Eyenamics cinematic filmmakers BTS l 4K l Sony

So a couple months before WPPI, Sony called us and asked us if we'd be interested in filming like a little highlight of their Sony. They were going to have some kind of a nice party or something. Like, yeah, that sounds really cool. We loved the opportunity. I think we absolutely killed it. We came away with some shots that I'm very proud of, and I would put it up against any other ceremony I ever shot.
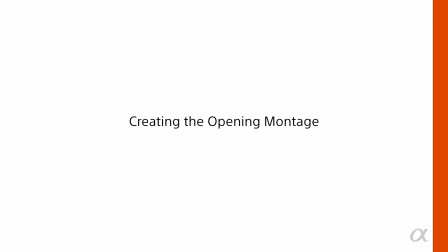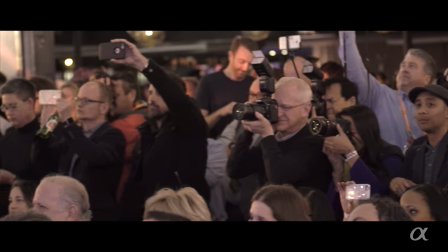(10:09) On our first date, we grabbed each other's hands and made a very early commitment to one another to give this relationship a shot.
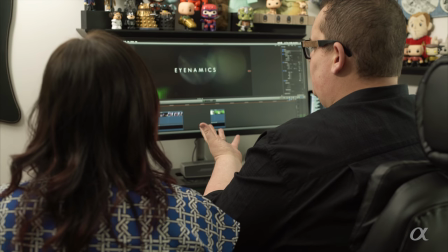(10:16)
So we always like to have our films have a logo on it. And a lot of the times, actually all the time, I will start the music just about halfway through the logo, just so that we can start just rolling it into the film.
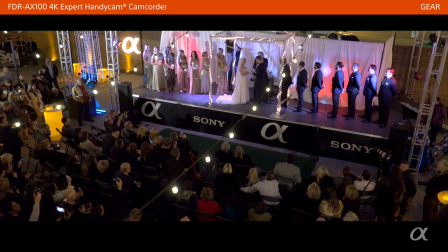(10:28)
Then we cut to a roof shot of the ceremony itself. Now, for this shot, we had to find the right person to give us access to the locked door that led us up on the roof so we could have this big wide shot. Originally, I had put this camera on a tall tripod in the back of the room, but I'm glad I decided to do this because the back of the room looked like this, and that shot would have been unusable because we would have been shooting over the backs of the heads. Having 600 photographers there was a huge part of the ceremony, so I didn't dwell on it a lot, but I just wanted to show people that, hey, look at all these people here.
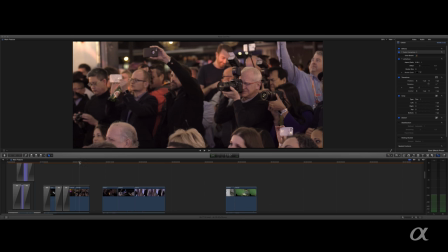(11:07)
These are all, majority of them are professional wedding photographers and filmmakers, and they're all trying to shoot the wedding. So that was part of the story I really wanted to put out there.
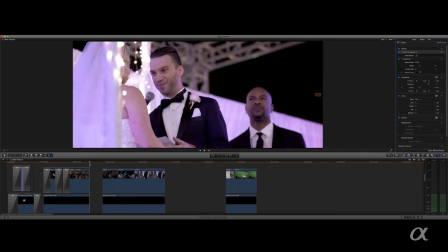(11:19)
During all this, the vows have started, and then these clips last just second or two. Then we go to a tight shot of the groom reading his vows.
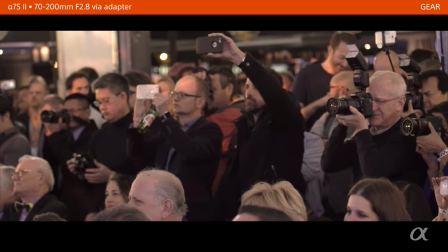(11:30) I made a very early commitment to one another to give this relationship a shot.
Now, his vows were a huge part of this edit, and as were hers, but I really wanted to start with that and to establish, you know, who the groom is, because if I started with just makeup and prep with the bride and then prep with the groom, you really don't know who they are until they get ready and do the first look or something like that. So we started with
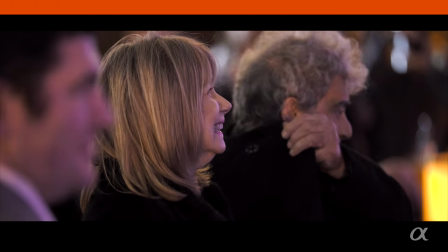(11:55)
the groom doing his vows, and then cut to reactions from
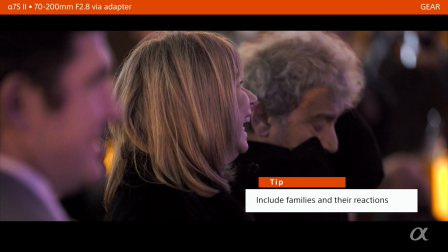(12:02)
his mother and father, specifically her. She had just a really, really cute look on her face. She was really getting into it and enjoying it. We want to see the family enjoying the moment with them.
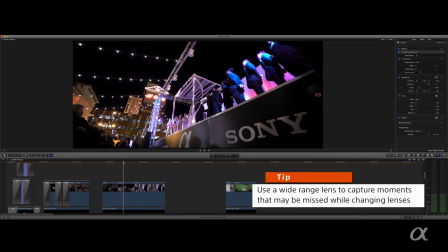(12:14)
One of the challenges that day was to find the nice wide shots without getting a lot of photographers. It's a nice little slider shot that kind of moves forwards and tilts up a little bit.
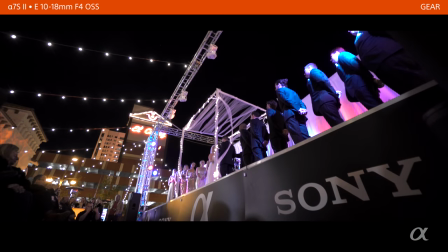(12:26)
You did a really good job of that.
I'm so fortunate to be holding your hands right now here at our wedding.
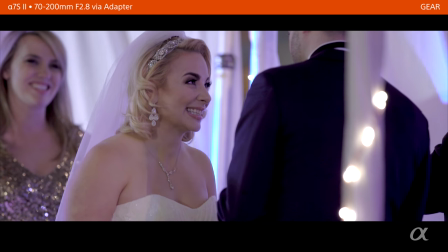(12:30) A real wedding.
And of course we want to see the bride's reaction right to the groom's amazing vows.
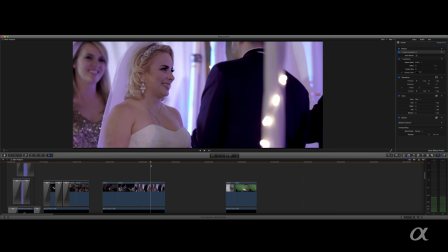(12:35)
So that's just part of the way we shoot wedding ceremonies. This camera here, that was with the A7S II.
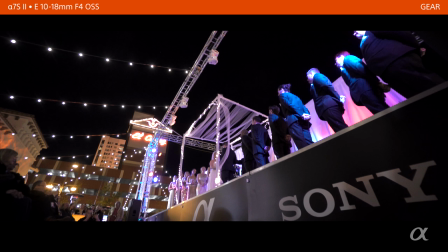(12:43)
And with a 10 to 18, and now the 10 to 18 is a cropped lens.
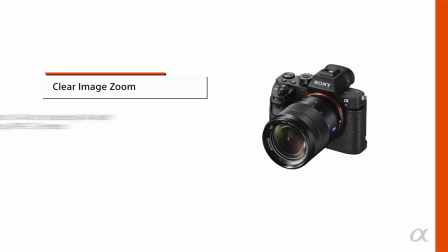(12:49)
When you're shooting 4K on the Sony A7S II, and you have a cropped lens, you put the clear image zoom on 1.4, and it works beautifully.
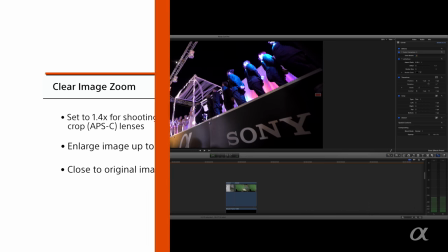(12:57)
So that's where I can get those really, really big wide shots. And for these tight shots, these were on the 70-200.
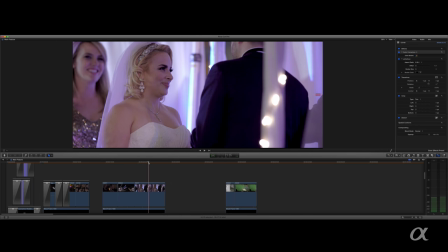(13:03)
Both Amber and I were both on a 70-200. And I think occasionally we did use the clear image zoom just to punch in just a little bit more to be able to see a little tighter.
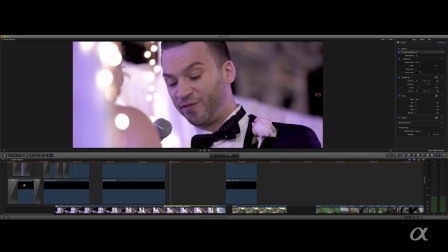(13:12)
Cut back to the groom saying his vows. Now this angle, I'm at the same focal length as I was before,
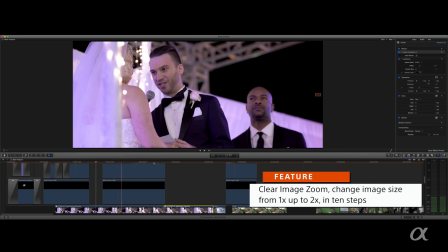(13:21)
but here I'm not using clear image zoom, and here to punch in a little tighter, I use clear image zoom.
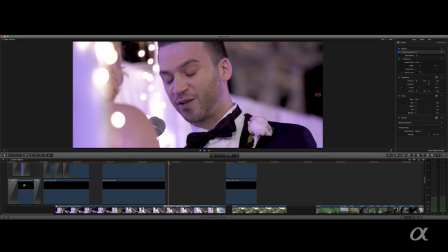(13:27)
So I think I may have been at 2x clear image zoom just to really
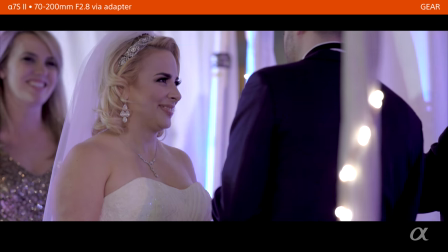(13:32)
get his emotions in his face as he's reading his vows to his soon-to-be wife.
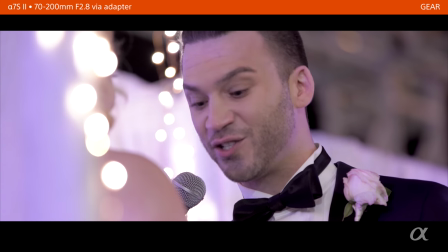(13:37) With our family, friends, and all these wonderful strangers too here as our witnesses.
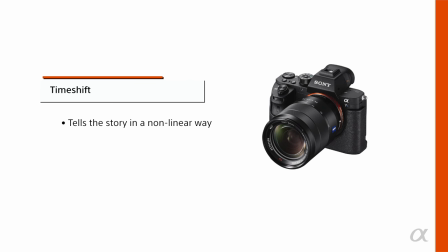(13:44)
Now here's where we start the time shift process.
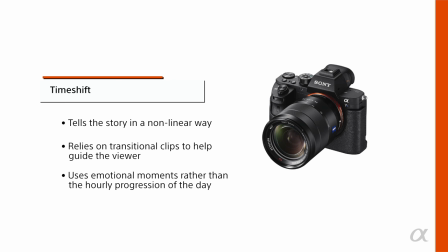(13:47)
Cutting from him saying his vows, we do a little short time lapse. I usually set the camera up and just let it roll for about 15 minutes video.
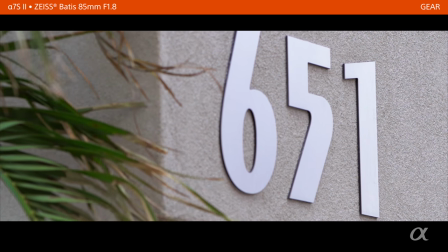(13:58)
This clip was a transition clip from the ceremony to back to the groom prep,
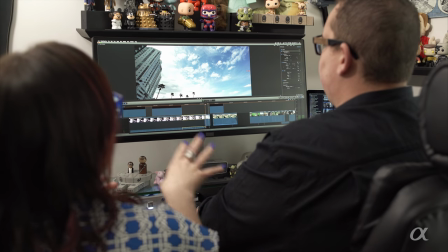(14:04)
and you merged the audio so that we could transition from the ceremony to the groom prep,
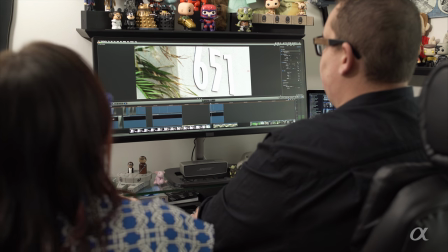(14:09)
because you always kind of want those transitional clips so it's not so abrupt.
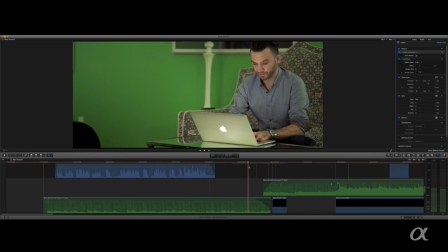(14:14)
So you just walked into him typing his vows out, right on the morning of the wedding.
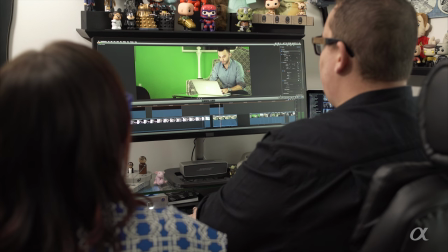(14:19)
Yep, and I was like, stop what you were doing. And he'd already done some of them, but he was going through them.
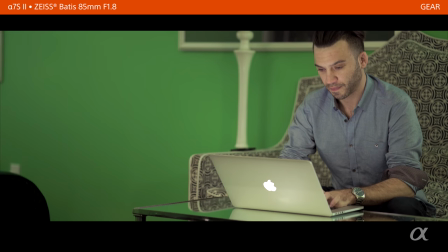(14:24) I've been searching for a true life partner. And I'm so thankful to have found you, the right woman.
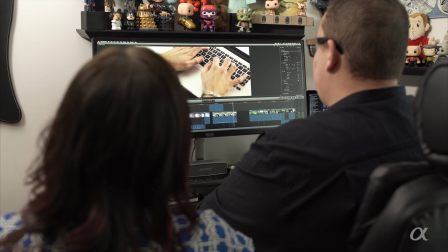(14:30) You understand me and my crazy ways.
This is the point where we merged the two audio sources together.
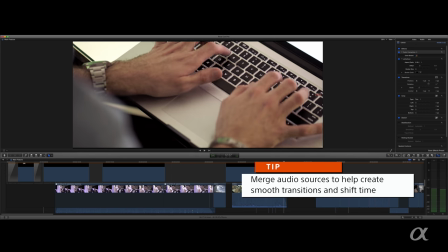(14:36)
So we went from ceremony vows, and then they slowly merged into him actually saying them that morning,
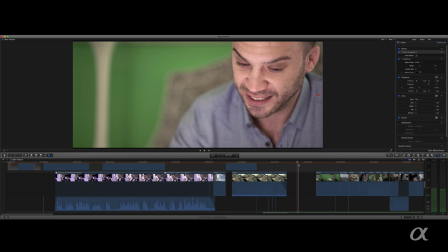(14:42)
which really helped with the time shifting application to where it made sense to go from point A to point B without being too abrupt.
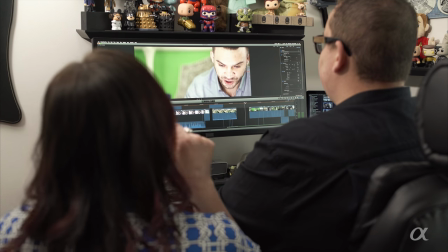(14:49)
I think that was a really nice, smooth transition. These clips graded so well because that room is green.
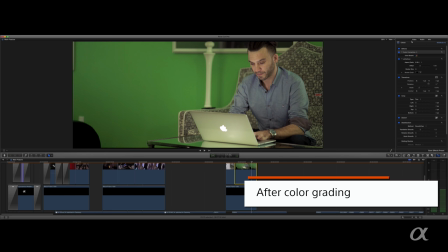(14:57)
Right. That room is green, and you were able to pull out skin tones, and you weren't getting as much Yeah, that's before I graded it, and it's after. So you can see like we shot it flat, but you can see the green from the wall is on your face,
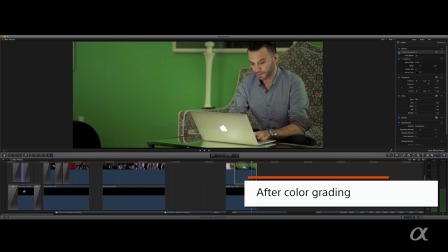(15:14)
and I was able to pull those out, add some reds, and really help the skin tone out quite a bit. And that's one thing I love about shooting with the XAVCS format is it's easy to grade.
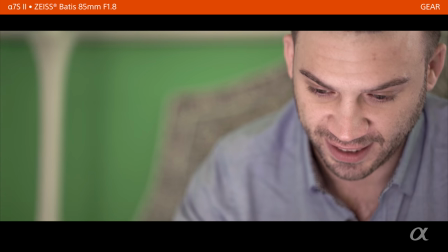(15:27) I love that you not only accept me for who I am, but you embrace, encourage, and support me the way you do, with all your heart.
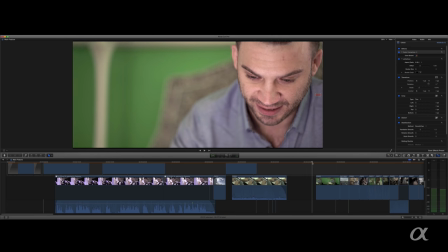(15:33)
When I asked him to read his vows out loud after he had just typed them, you know, the vows to his soon-to-be wife,
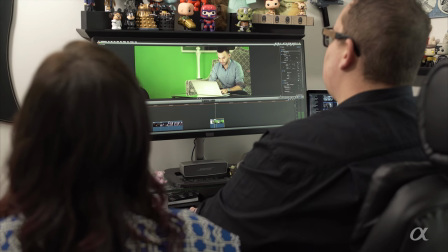(15:41)
probably the most intimate words he's ever composed.
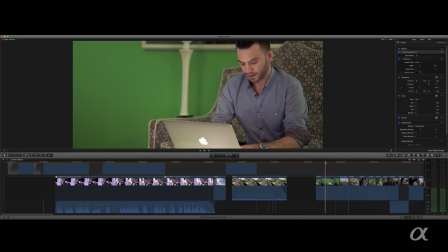(15:45)
So he eagerly said yes, because he trusted me as his wedding filmmaker that was the right decision for his final product. And I just really like the way, just a big deep breath, the weight of the day coming down on him and him feeling it.
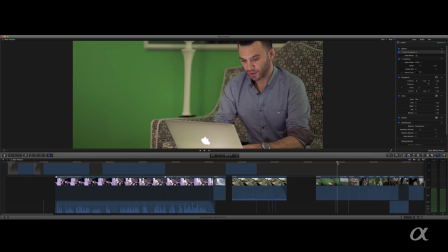(16:01)
That was a really nice moment to capture. And then we cut to another transitional shot.
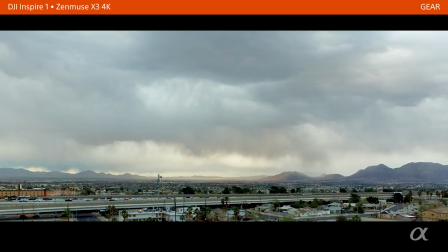(16:06)
I love using aerials. I try to use them very sparingly, one or two per highlight. This kind of is a character in itself too, because it could rain at any moment, and we were feeling that pressure all day long.
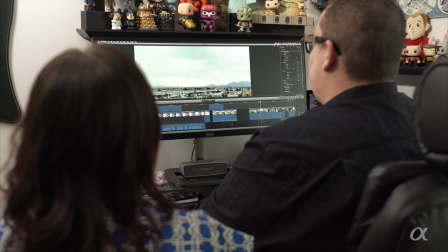(16:20)
It could, like, any second it could rain, but we were so fortunate and it did not. But this is a case where I've used the same clip twice,
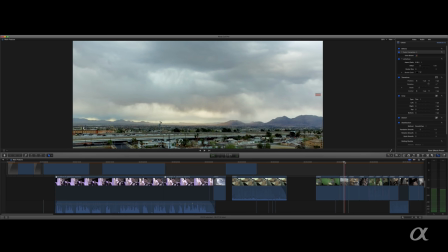(16:27)
and just use the tail end of it to use it as a transitional piece to go to the bride prep and these pretty shoes. My go-to lens for the bride prep portion of the day is the Sony 28-135.
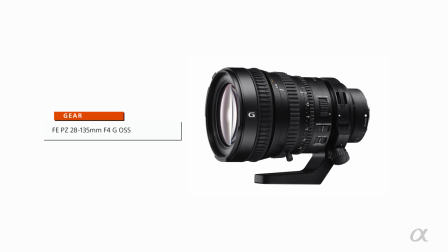(16:46)
I love it for its wide range, so that I'm not switching out lenses throughout the day and possibly missing things,
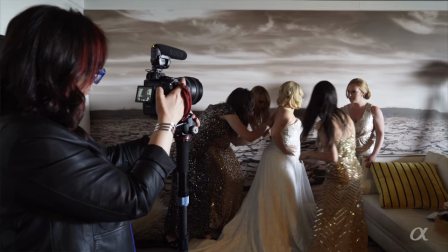(16:54)
you know, key moments that'll happen, because sometimes the moments sneak up on you.
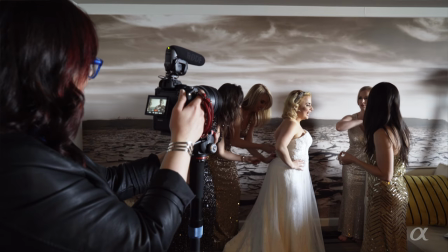(16:58)
So you can, you know, stand in the back room and get the wide of the 28 and then get a tight shot at the 135,
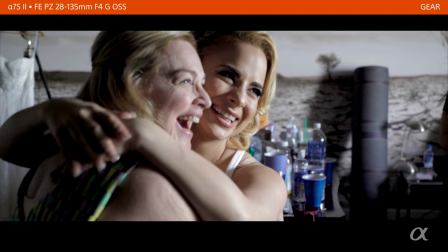(17:06)
or even use the clear image zoom to get even closer. We're only gonna stay on those little details very quickly, because right. We're looking for the natural reactions of, you know, the bride with her adorable mother, and we're loving the smiles in the next clip.
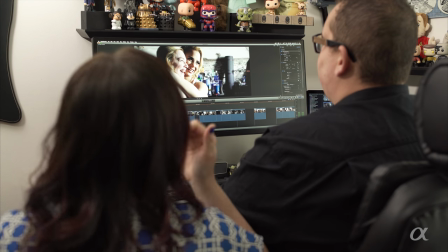(17:22)
Yes. And loving the smiles and the interaction that's right there.
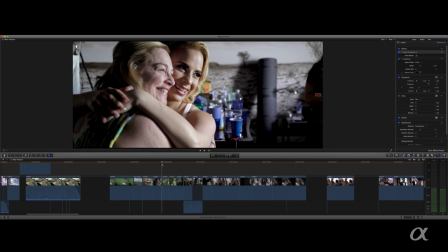(17:27)
I think the mom had requested the photographer take a photo, and it was just so sweet. So then we're gonna go back and forth with the bride prep and groom prep so that it doesn't get boring. Right. The main goal is don't want it to get boring or seem like it's dragging.
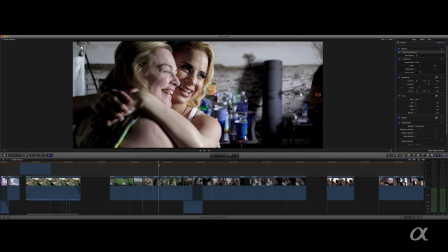(17:44)
So then you're going to go back to where the guys are getting ready. Right. We've established the guys are getting ready.